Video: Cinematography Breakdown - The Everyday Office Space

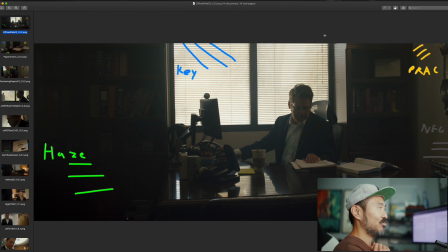I didn't want to add any more light fixtures to this small office space. And that's just usually not the way that it works. Sometimes, depending on what the project is, we have to do it that way.
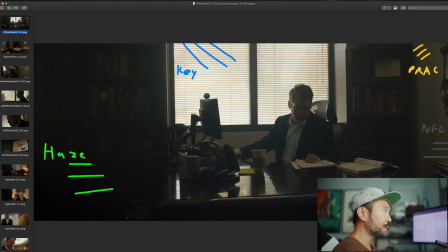Other times, we do it this way, right? Where we can effectively light the entire scene, right? Because maybe instead of doing this, you would have put the 120D inside here, but again, you have like a mirror here, right?
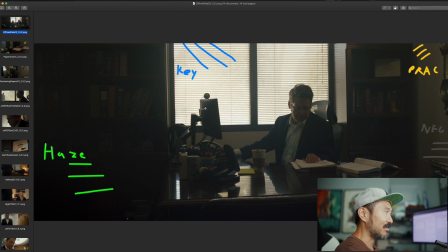Which kind of sucks. So instead of having the light like coming in from the inside, light from the outside. The only thing we had inside was just our practical light, which is a tube light, right? Not a big thing, but in this situation, right, we can light from the outside in.
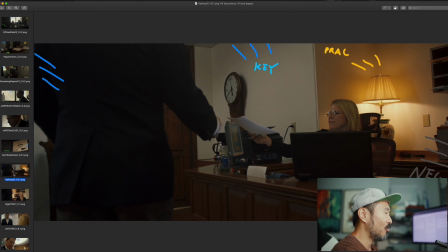In these situations, the hallway, we can't, right, because there aren't any windows. But again, we're using what we have in the environment to create our mood, to create our contrast, right? A little practical light you'll probably find in an office somewhere. So if you can bring your own bulbs, that's great.
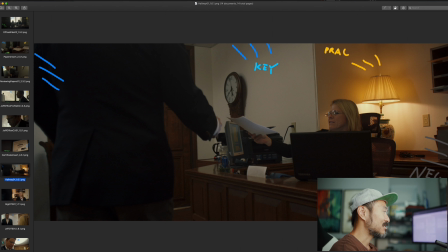If the dimmer actually works and plugs in, even better, right? Top light is always a sucky thing, but again, if you can soften it,
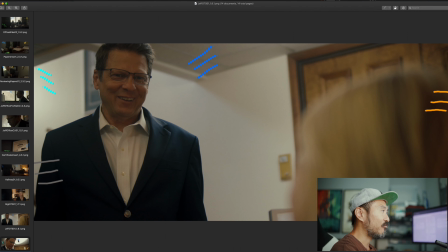if you can create a little bit, if you can use diffusion in your favor to soften the light,
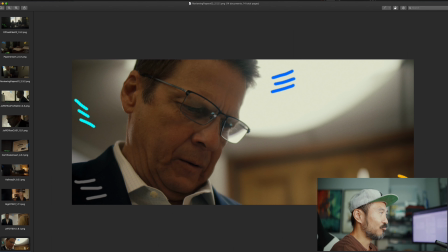so that way it's not so harsh and just creating like little jaggedy edges everywhere, that's going to help you out. And if you have the space, again, like we had here with the 120D in the back on the stairs, just coming down here,
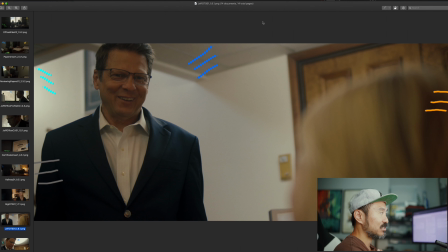if you have that kind of space, you can use medium-sized, small-sized fixtures, 120D or Forza lights or Godox lights or anything like that. Sky panel, whatever you got, right? To help just supplement things, right?
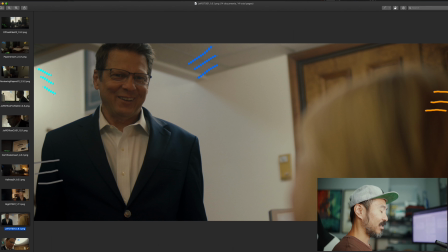We're not trying to, or at least I'm not trying to create very harsh moments of light. If anything, even though the Fresnel is pretty hard, it's just enough where we're creating, we're helping to create more shape to things, right?
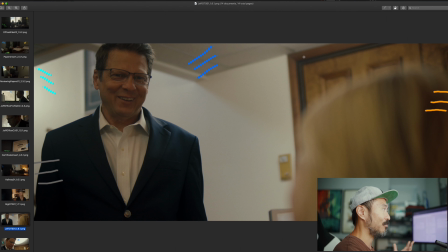Without blasting just light everywhere, right? I don't want to blast light here, then blast light here, then blast light up. We want to just supplement what we have already. We want to be able to use what we have in the space if it's there.
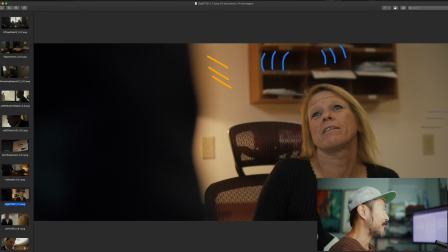If it's not there, then we need to find ways to create it, right? That is it, man.
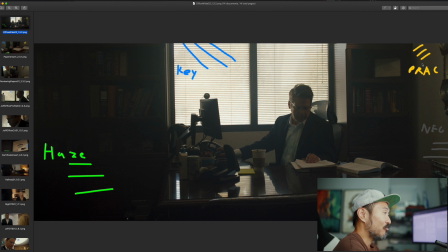And again, this is a pretty easy light setup, right? You have a 120D, not too expensive. You have one nan light. I didn't even use both of them. One nan light, not very expensive at all. Haze, right? Just get a consumer level haze machine. You're good if you can use it.
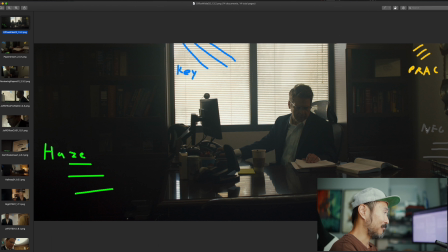Neg is not expensive at all. You can use actual, black solids from Matthews, or you can use acoustic blankets. You can use black shower curtains, like whatever you got, whatever works, right? And that's it, friends.
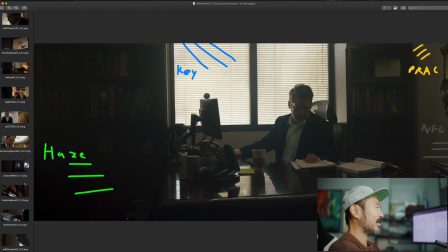Overall, and this was I think this was about a little over a $4,000 budget for everything, right? So one day of shooting, 2 crew members, day rates, post-production, because I ended up doing all the post-production too, which I hate, but sometimes you just gotta do it.
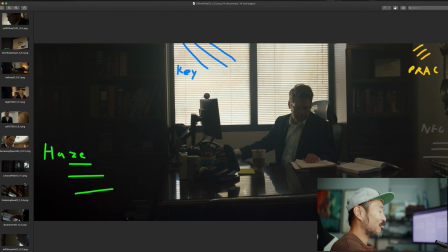So I ended up doing post-production. We're also paying for for gas, for craft services, all those sorts of things, and we did use some stock footage in this overall production, in the final edit, just because the original pitch, it was over the budget of the client,
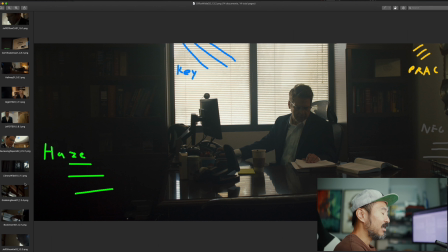so we couldn't get certain shots, and we ended up just using stock footage, which I paid a couple. We added that number in to the final budget, and kind of just helped out the final edit. That's it. If you have any questions, let me know, man. I will see you guys in the next breakdown.